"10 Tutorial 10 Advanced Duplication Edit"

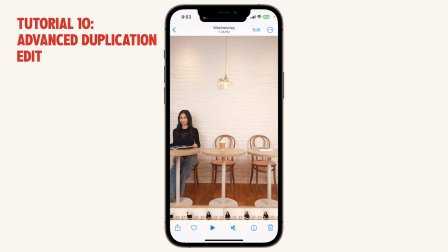(3:57)
Now, it was not completely synchronized perfectly, but I was thinking in my head the script while I was waiting with these other 2 characters to know when I should put my magazine down and start talking,
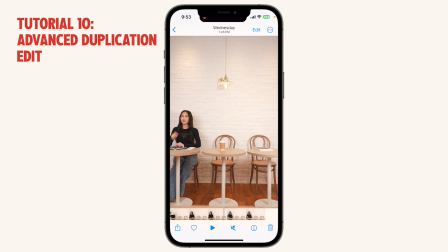(4:11)
and also where I should be looking and who will be talking at the time. But this did not match up perfectly, and that's okay. And I'm going to demonstrate for you how to match these 3 up and also match the audio up in post so
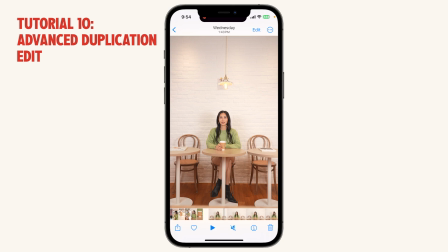(4:25)
that all 3 of them look very seamless together and they talk one after the other seamlessly.
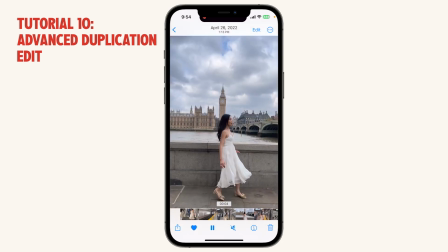(4:32)
And then I also just added a few clips which are the reels that I overlay on top of the video.
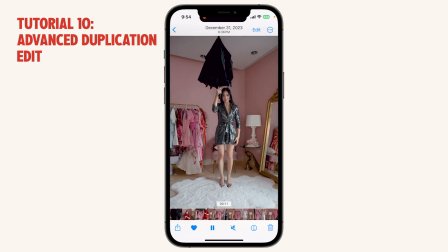(4:38)
For example, I started the reel with this particular scene, here, because I thought it was the most visually engaging.
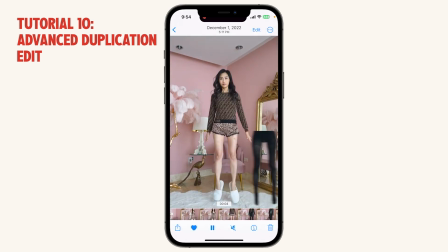(4:46)
So I started the reel with this, and then also with the jumping scenes.
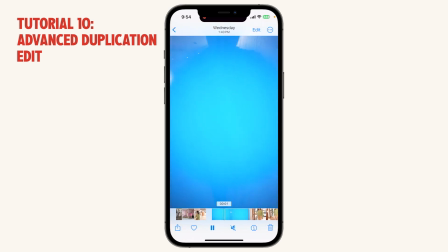(4:51)
And then I went into the green screen here, or the blue screen, to continue the story.
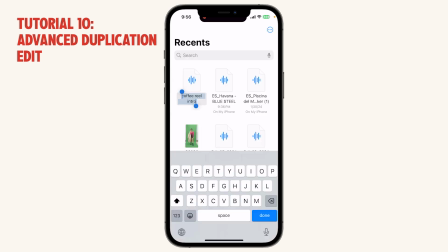(4:58)
I also want to point out that I have already pre-recorded an intro for this particular reel,
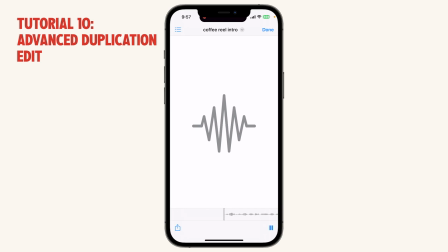(5:05)
and I named it Coffee Reel Intro. I used my Blue Yeti mic to record this on the desktop, and then I trimmed the clip and then I dropped it on my phone via AirDrop. And then this is a song that I found on a website that I pay for called Epidemic Sound.
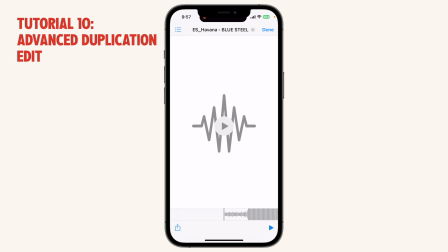(5:22)
And if you go to lesson 8, you'll be able to know where I find my music, and this is one of the places. And I pay for a monthly subscription so that I have access to these, and also I pay for the subscription where I'm able to use this in paid ads,
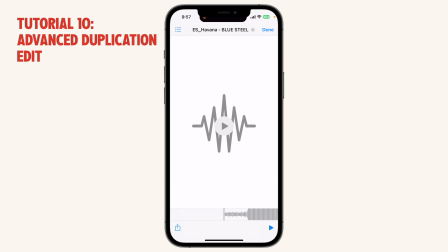(5:38)
because oftentimes I work with brands and they need to push these music in paid ads, and in order to avoid copyright issues, I usually pay for that usage.
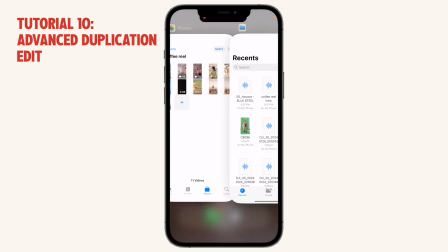(5:48)
Okay, so we're going to import it into CapCut later, and I'll show you how to do that.
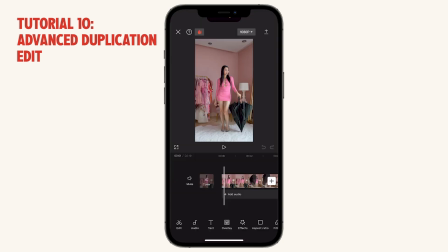(5:54)
Now let's import all of these clips into CapCut. So we have imported all of the clips inside because we're going to deal with them later. First, we know that we're going to put a voiceover on top of this so we can mute this sound. Also, let's trim this because we already know we won't need the beginning parts.
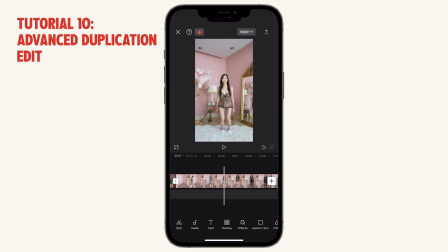(6:14)
And we can trim this here, and let's trim this as well. Okay, that should be good enough. And then we have this in the beginning with the green screen or the blue screen.
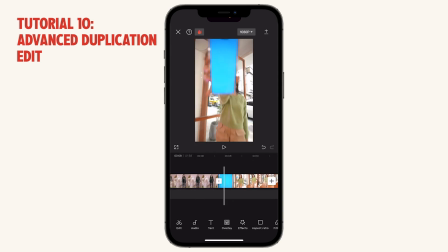(6:29)
Let's start trimming these first. We can trim all the ends so that it all lines up, and then we'll deal with the blue screen and all of the other stuff. So we want to trim the coffee cups to right when it appears in the frame, and then also when it exits the frame.
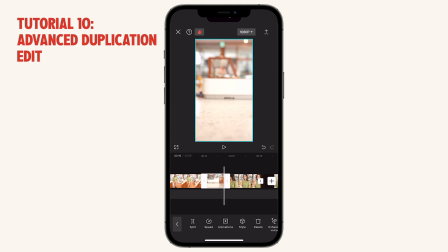(6:45)
Sometimes I even trim it off right before, but I think that's a little short. I think we can prolong it just a tiny bit because the motion was actually very fast here.
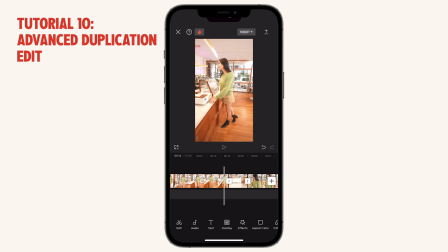(6:56)
So we want people to have enough time to process what actually went on.
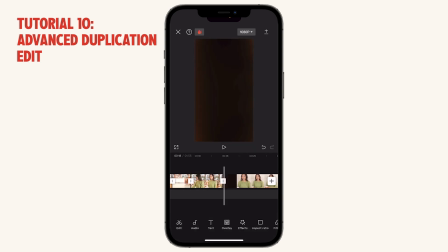(7:05)
Okay, great. And then let's trim this a bit more so that you stop right where the black covers the screen.
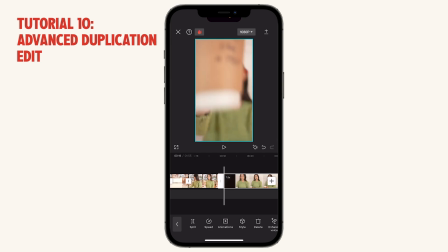(7:16)
Right here. And then let's also trim this just a tiny bit. Let's play and have a look. Feels like a bit too long. So take a look at this. I feel like the black screen in between lasted for too long.
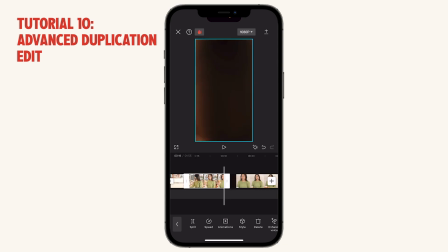(7:32)
So I personally would definitely go in and trim this more because I really want it to be instant.
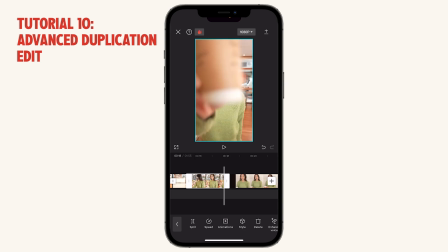(7:39)
I want it to happen really fast and be seamless instead of having people notice like, oh, this is a transition. So let's take a look now.
At just $7, this training will...
That's much better. Great, so let's continue from here.
You'd spend $7 on a coffee.
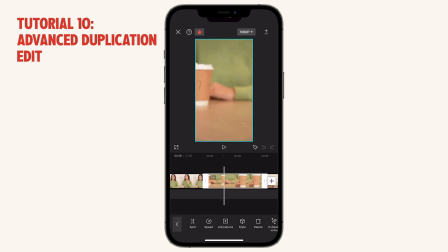(7:59)
So here the speaking definitely happens too late.